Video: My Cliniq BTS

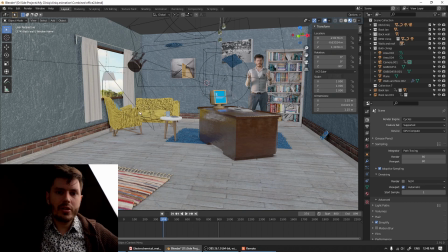I feel like it's very important for this shot to work because the lighting motivation is mainly
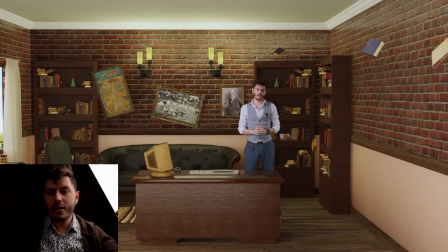made to resemble like most of the light comes out through the window. So it's important to establish that it is
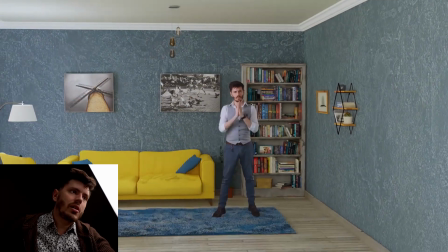midday outside and there is a lot of sun that is coming in.
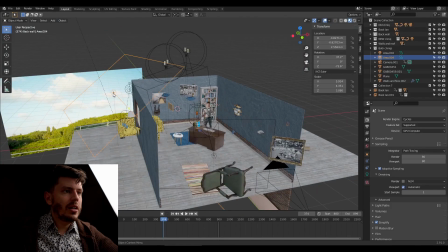So one way to do that is actually have this big light at a fairly high
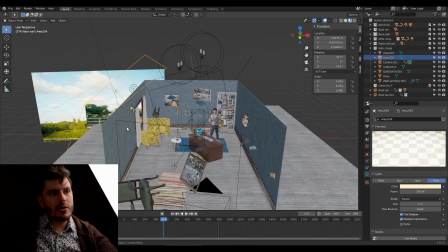power, very close, just giving you the shadow that you would have with the light.
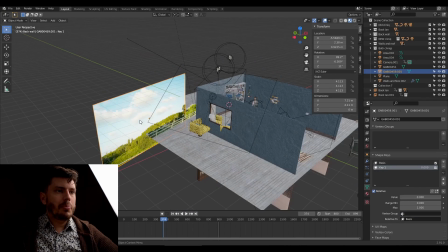And also when you have a picture of clouds outside, it's important to to have it a bit overexposed, because when you shoot indoors,
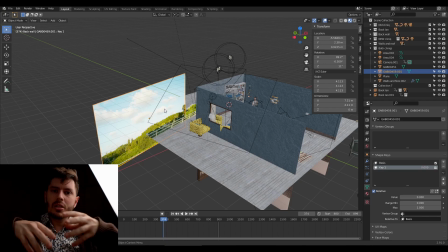usually whatever is inside would be properly exposed, and the view outside the windows would usually be
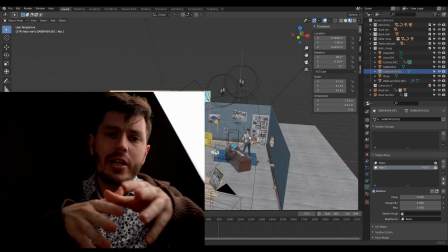overexposed. All right, so the main takeaway here is that when you do visual effects,
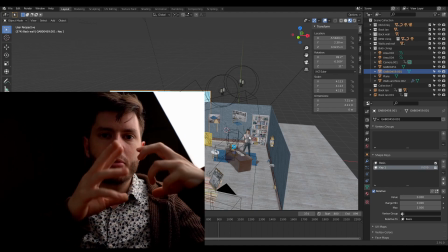you shouldn't try to imitate real life the way you see it with your eyes, but you should imitate them the way you see it with your camera. So if your camera can only expose to the darks or only expose to the heights,
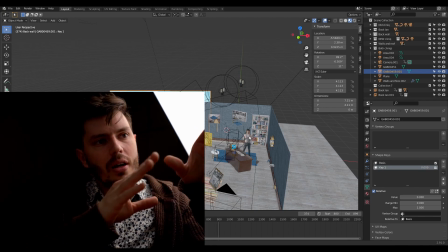so should the camera inside Blender.
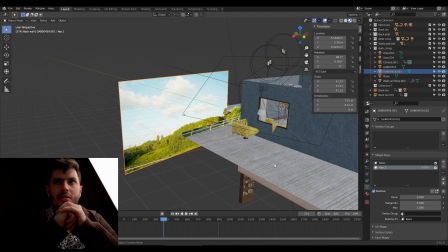Alright, so another interesting trick that we're using here, and this is another one from Ian Hubert's book, is you can kind of simulate clouds moving in the background by taking a simple picture of clouds and just dragging the top part of it,
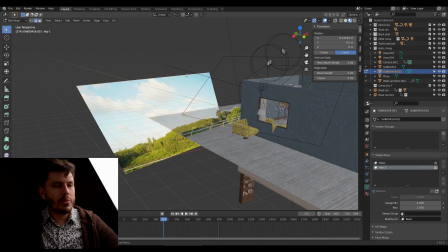just taking this top edge and kind of moving it from side to side. And if you do it carefully enough, it really resembles cloud movement in the background.
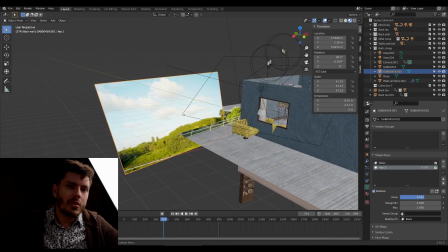So you just have a keyframe of before and after, and if you
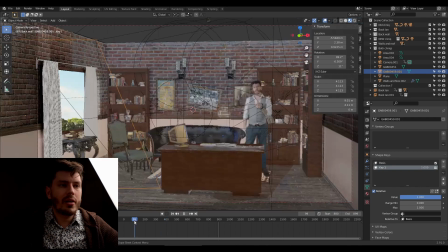did stay long enough to see the window, having this cloud movement could really help sell the situation, make it more realistic. The important part here is when you use pictures outside of the window to resemble an outside environment, those pictures should be facing parallel to the camera at all times.
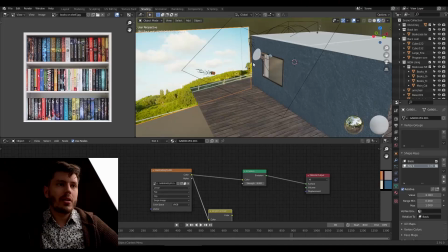All right, so as a noob starting this project,
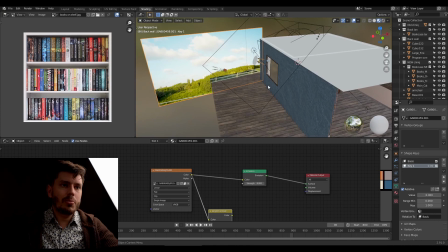I thought this outside picture should be facing the window like this, but that just looks terrible, and you just want it to be always parallel to the camera.
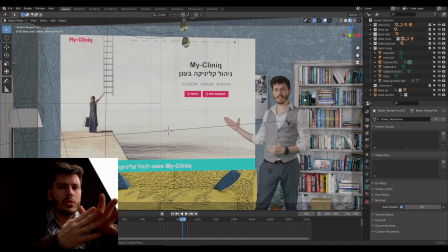Right, so a surprisingly difficult task when building this room was to fill the entire shelf with books. And this is very important here because you can see the shelf for a very long time in the video.
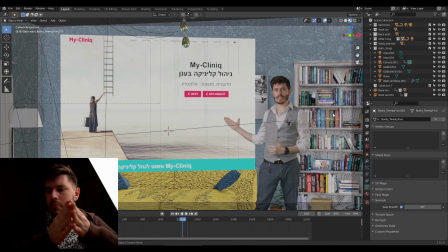And just downloading a lot of models of books was difficult because there are really many different books here, and it still felt like it's not enough.
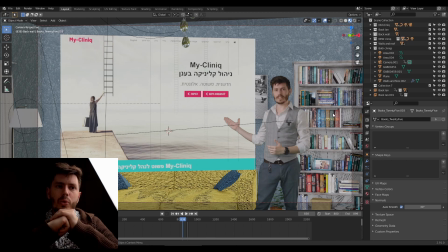What I ended up doing to fill this bookshelf really quickly is just using one picture of a library and just duplicate boxes, and I'll show you how. So you can see here that some books are individual.